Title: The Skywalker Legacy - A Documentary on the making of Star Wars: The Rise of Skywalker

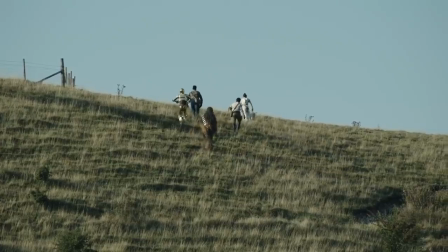Seven of them are heading up the hill, and they see out into the stormy madness beyond, and they see the wreck out that way.
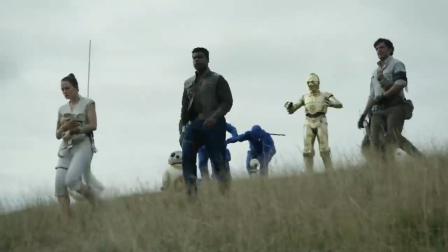One of the ideas JJ brought back to episode 9 that initially
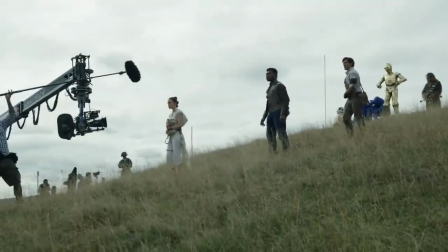he had thought of in the early days of episode 7 was going to a crashed piece of the Death Star.
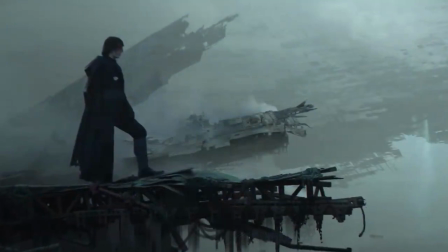I was just fascinated with the question of what is it to live in the aftermath of everything that we saw in the original trilogy.
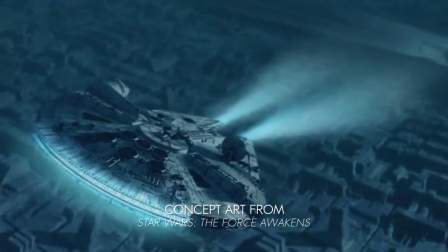So the idea of pieces of things that we had seen that had been blown apart.
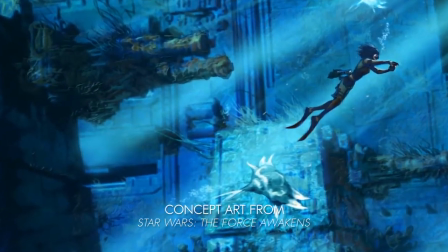There was just something that was, I don't know, haunting about it and kind of beautiful.
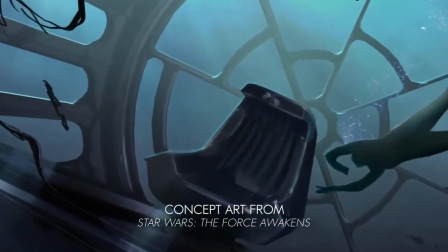It was one of those things that felt like an idea that you have suddenly finds its purpose.
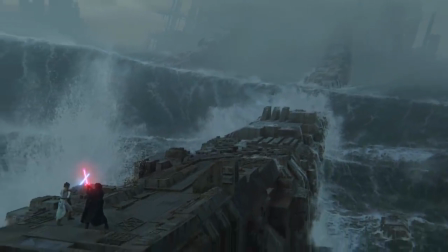For a long time, we knew that there was going to be a moment in the story when we're going to see the Death Star. First thing we kind of wanted to do is go up into the archives and take a look at the original model for this star.
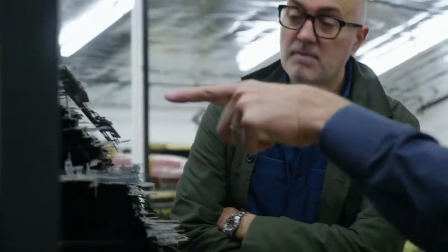Look at this weird core thing.
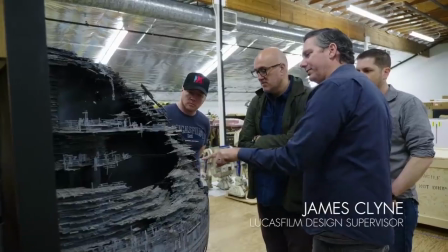We can get some of that into our approach to Rey. So we went up, took a bunch of photos. We wanted to really understand the curvature that houses the dish, and then the texture itself.
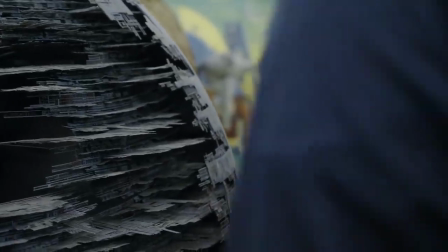The texture of the Death Star is just as identifiable.
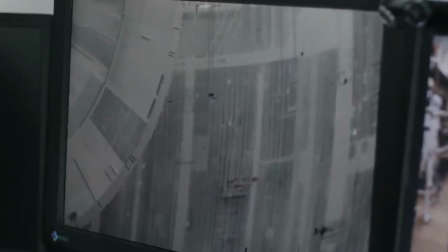You can see these kind of banding, which when you get really close, you understand, oh my God, one of those bands is actually the trench that Luke flies down.
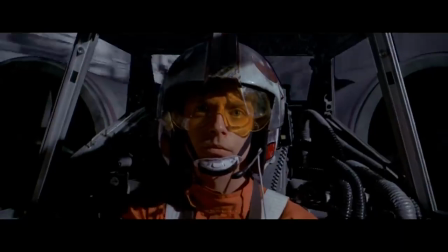We came across a really big issue in that it is completely
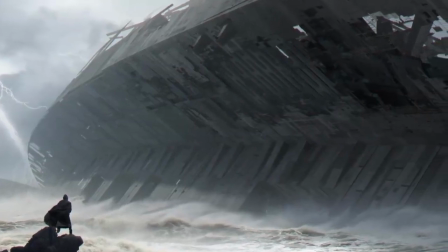ridiculously huge and found out that it was about 90 miles across. It's too deep to fit in the ocean, and it's too tall to fit into the atmosphere.
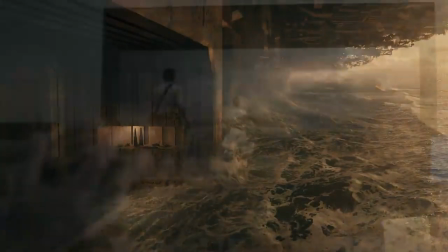So we found out that we could just barely fit the dish way out on the horizon.
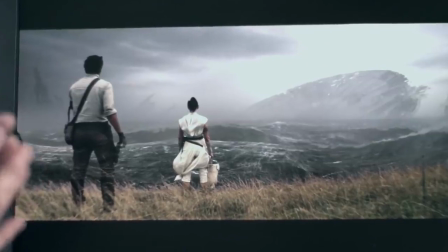That we're pretty happy with. And JJ looked at it and he kind of said, it's a little too convenient that we just happened to come across the dish.
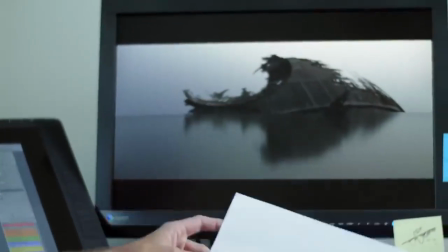So we kind of reset. Maybe you would have just a piece of the shell with a little bit of the dish left in there to hopefully recognize it as what it is.
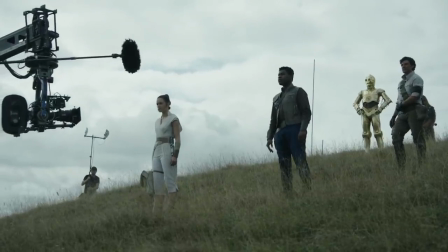From the sky, BB-8. It's a bad place. From an old war.
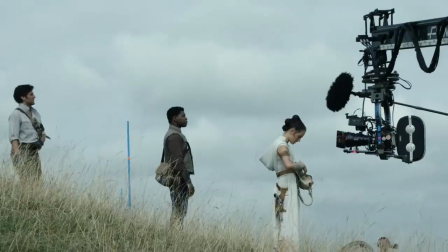And then she'll pull out the blade and watch it widen out.
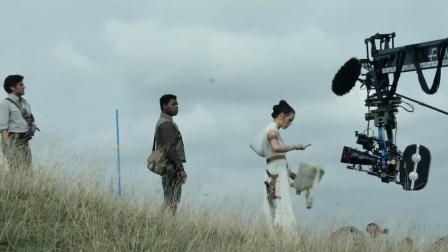Even while we were dealing with these big epic things in this movie, we found that the smallest details could sink you,
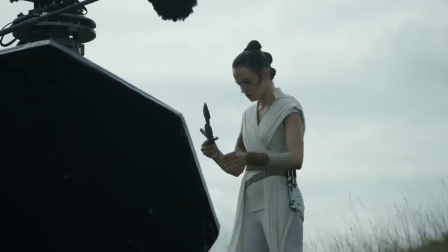like the way that the blade interacts with the next stage of the journey. Trying to get that right became a real challenge.
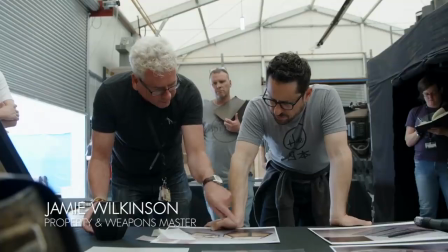This one here, you were talking about being on leathers or, you know, so when it was flat, you'd on the sunlight, right. You literally see all the way through. It could just be much more simple slab or tablet.
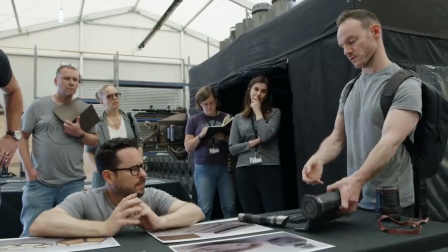To be honest, the scrolls, it feels like a physical object. Right. I don't know.
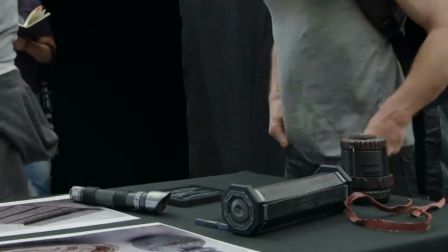This thing. You know, this particular item, it's just been something we've been kind of struggling with. I think it's just struggling with the whole idea of where it leads, just because it's such a story point.
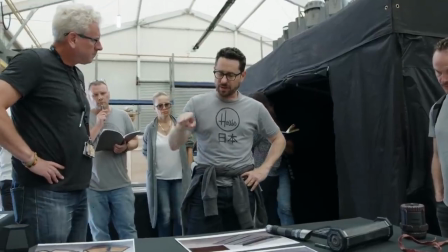If the right idea showed up, it would actually help the story. So it's helpful to look at these, but I don't know if any of these are the right idea.
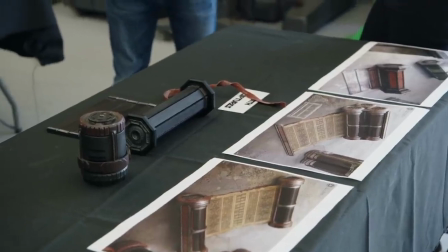It would have been, we're saying it was made after the event Second of the Death Jedi, Star.
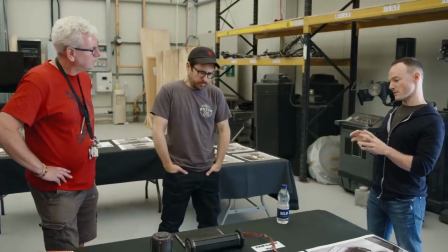Yes. The Second Death Star, to pass on the information about where the Wayfinder was to other Sith.
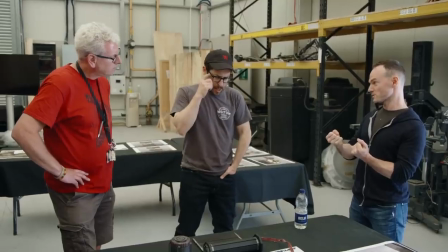Like, would it have to have been hardier? Because, you know, it would have had a pass from hand to hand to hand.
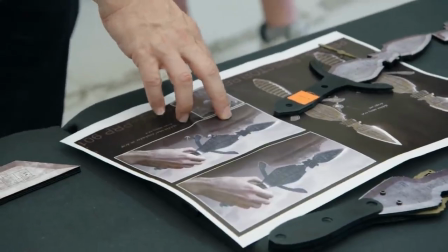But it's like this. We've all seen knives that have a shape. If that cool design happened to have a function, it was a map.
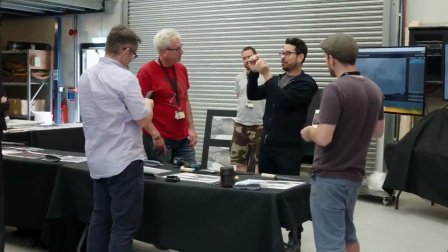What are options for ways that things could be pulled out from, or extracted from, or removed from, or adjusted on a knife?
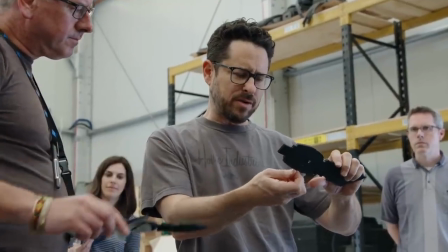I mean, I was imagining sort of something where it's like, if this came down, it would be one thing.
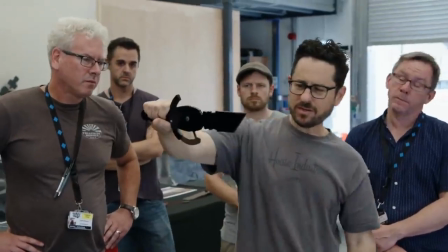And I just love the arrow. So you go, that's where it is. That's cool. That's cool.
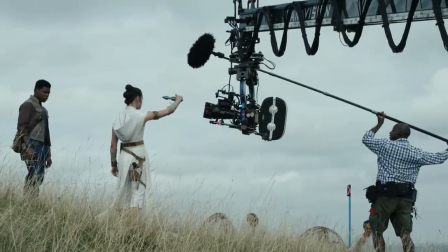The Wayfinder's there.
So for the interior Death Star, JJ wanted this to sound like this creepy haunted house.
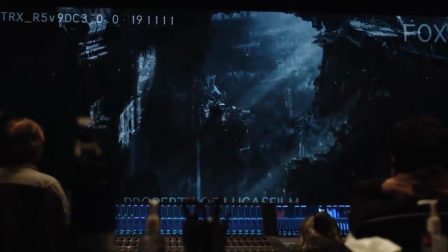Scary winds, creepy metal creaks, weird whistling sounds,
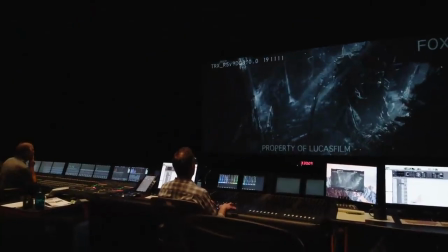and so we just kind of by accident happened to find this structure that was made out of shipping containers.
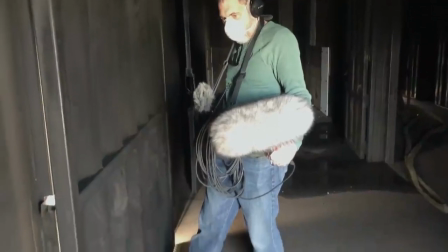So it was a really windy day, and it was the craziest sound when we were inside, all that metal and creak and banging. It was like, oh, this is the Death Star. This is exactly gonna work for the Death Star.
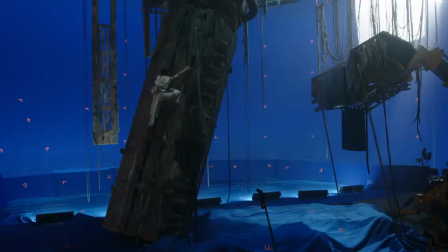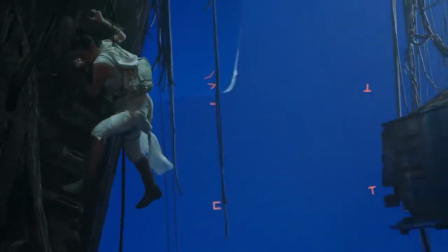What more fitting place for Rey and Ren to have their meeting than literally on the ruins of the war that came before?
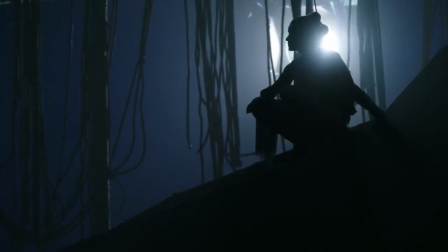We thought, well, surely the place that they have to meet is in the throne room,
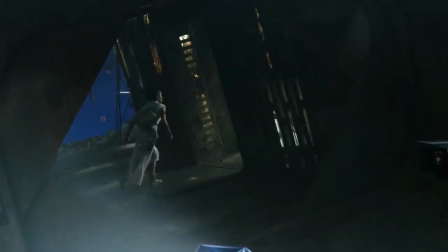which involves both of their grandfathers and involves their shared history.
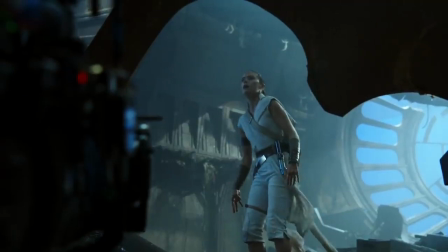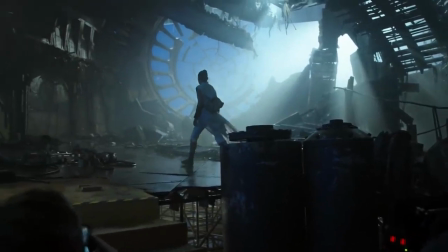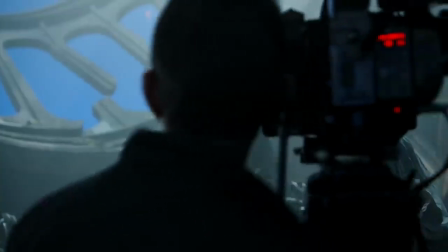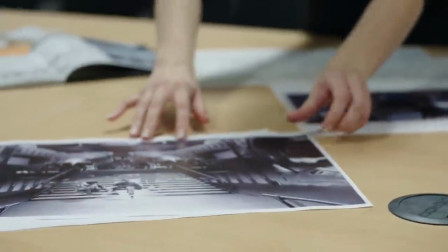Currently looking at a legacy set designed by Norman Reynolds, which is the throne room. It involved building it all pristine, originally, from the original blueprints, and then destroying it.
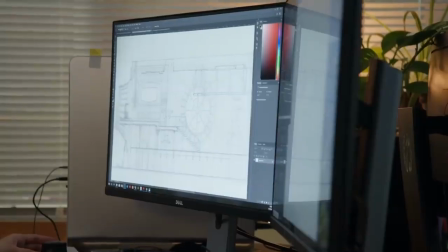We managed to fish out of the archives some of these blueprints, original drawings from the original set build.
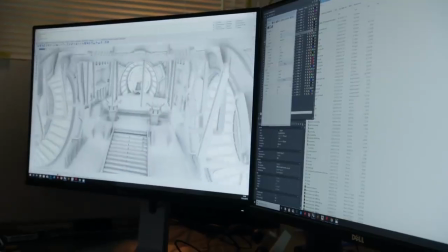And from this, I was able to recreate this in 3D. So we created complete models of the original throne room.
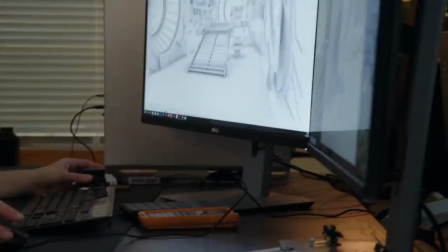So this mezzanine level here, we imagined that it entirely collapsed through, so you get this really nice full view of the window there, which is all destroyed.
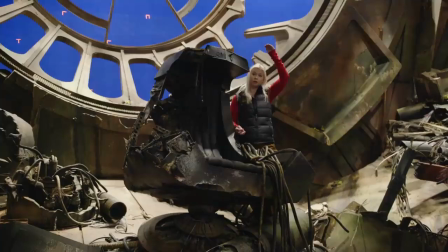This is the Emperor's throne, and it's fallen from the floor above down into this floor,
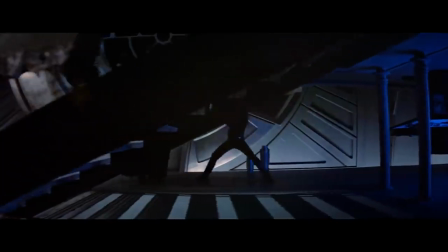which is where Darth Vader and Luke fought for a bit.
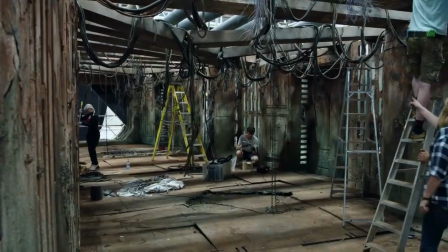When you're building destroyed sets, it's very hard for it not to look fake, like it's been cut with a saw. So Claire drove over it with a forklift.
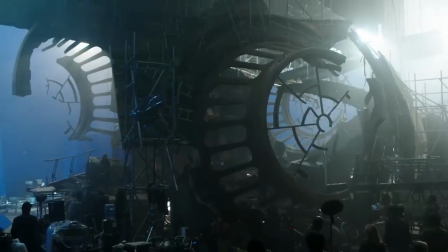I drove over panels to make it look better, yeah.
Let's try one, please.
And you can see it in everyone's faces when they walk on that set.
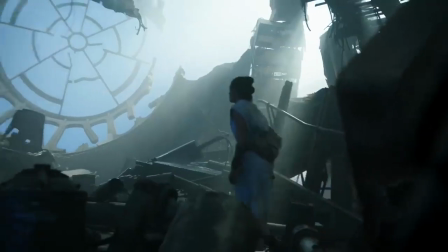That's Mark.
In the throne, they're just like, can I sit on it? And you're like, no. You're not allowed.
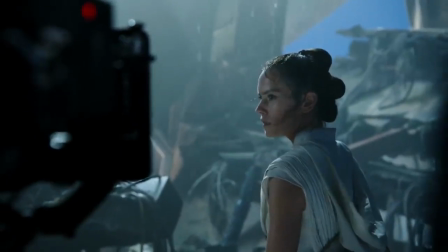What was never in the original films is a secret vault room, accessed through his throne room.
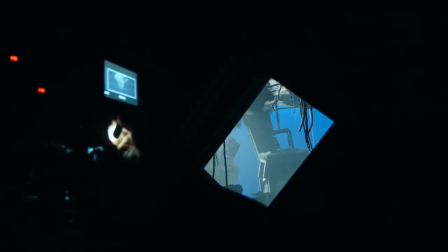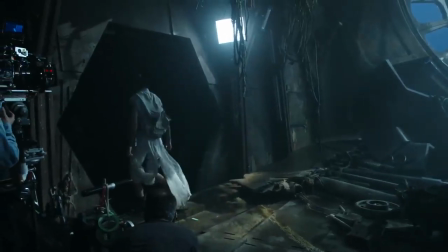So we've taken a bit of liberty, so that actually it was always there, you just didn't notice it.
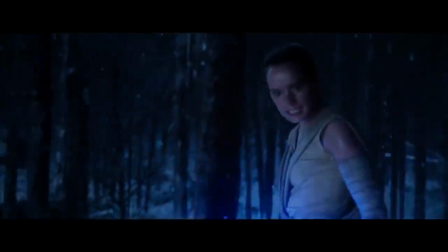The idea that she's so crazy powerful with the Force, you know, so quickly.
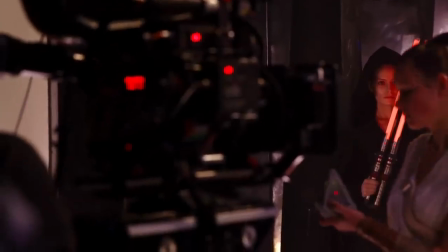For us, we always felt that there was a connection between her and something that would help explain some of these things.
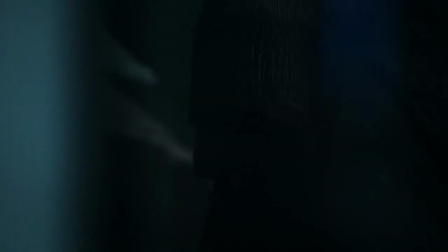Obviously, you know, it needs to feel like she is really contemplating it,
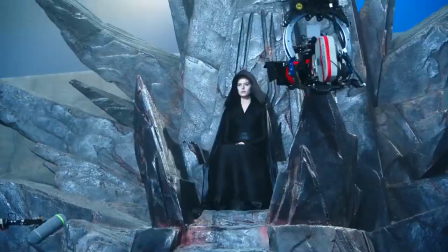and that the need for revenge, it sort of overtakes everything else, which it does for a moment, and then she's sort of reminded of what it all means and what's at stake.
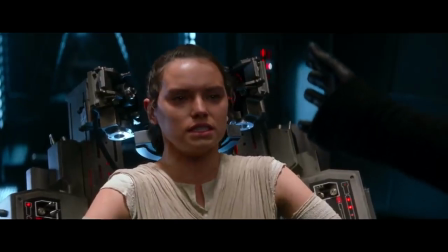Right from episode 7, from the scene in which Rey is interrogated by Ren,
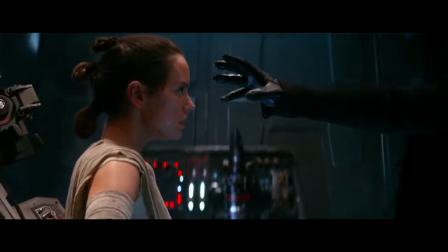it's clear that they have a connection, that they understand each other, that they can literally read each other's minds.
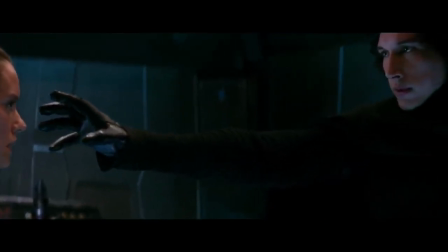They're made uncomfortable by it, and yet they're both drawn to each other.
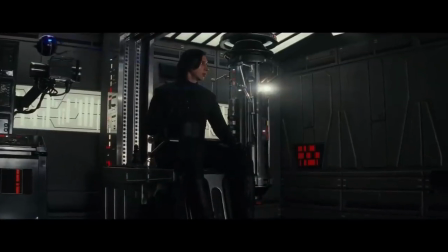Of course, episode 8 furthered it by creating the idea of Force connection, and I think what we wanted to do was complicate that and say, actually, their connection is deeper than that.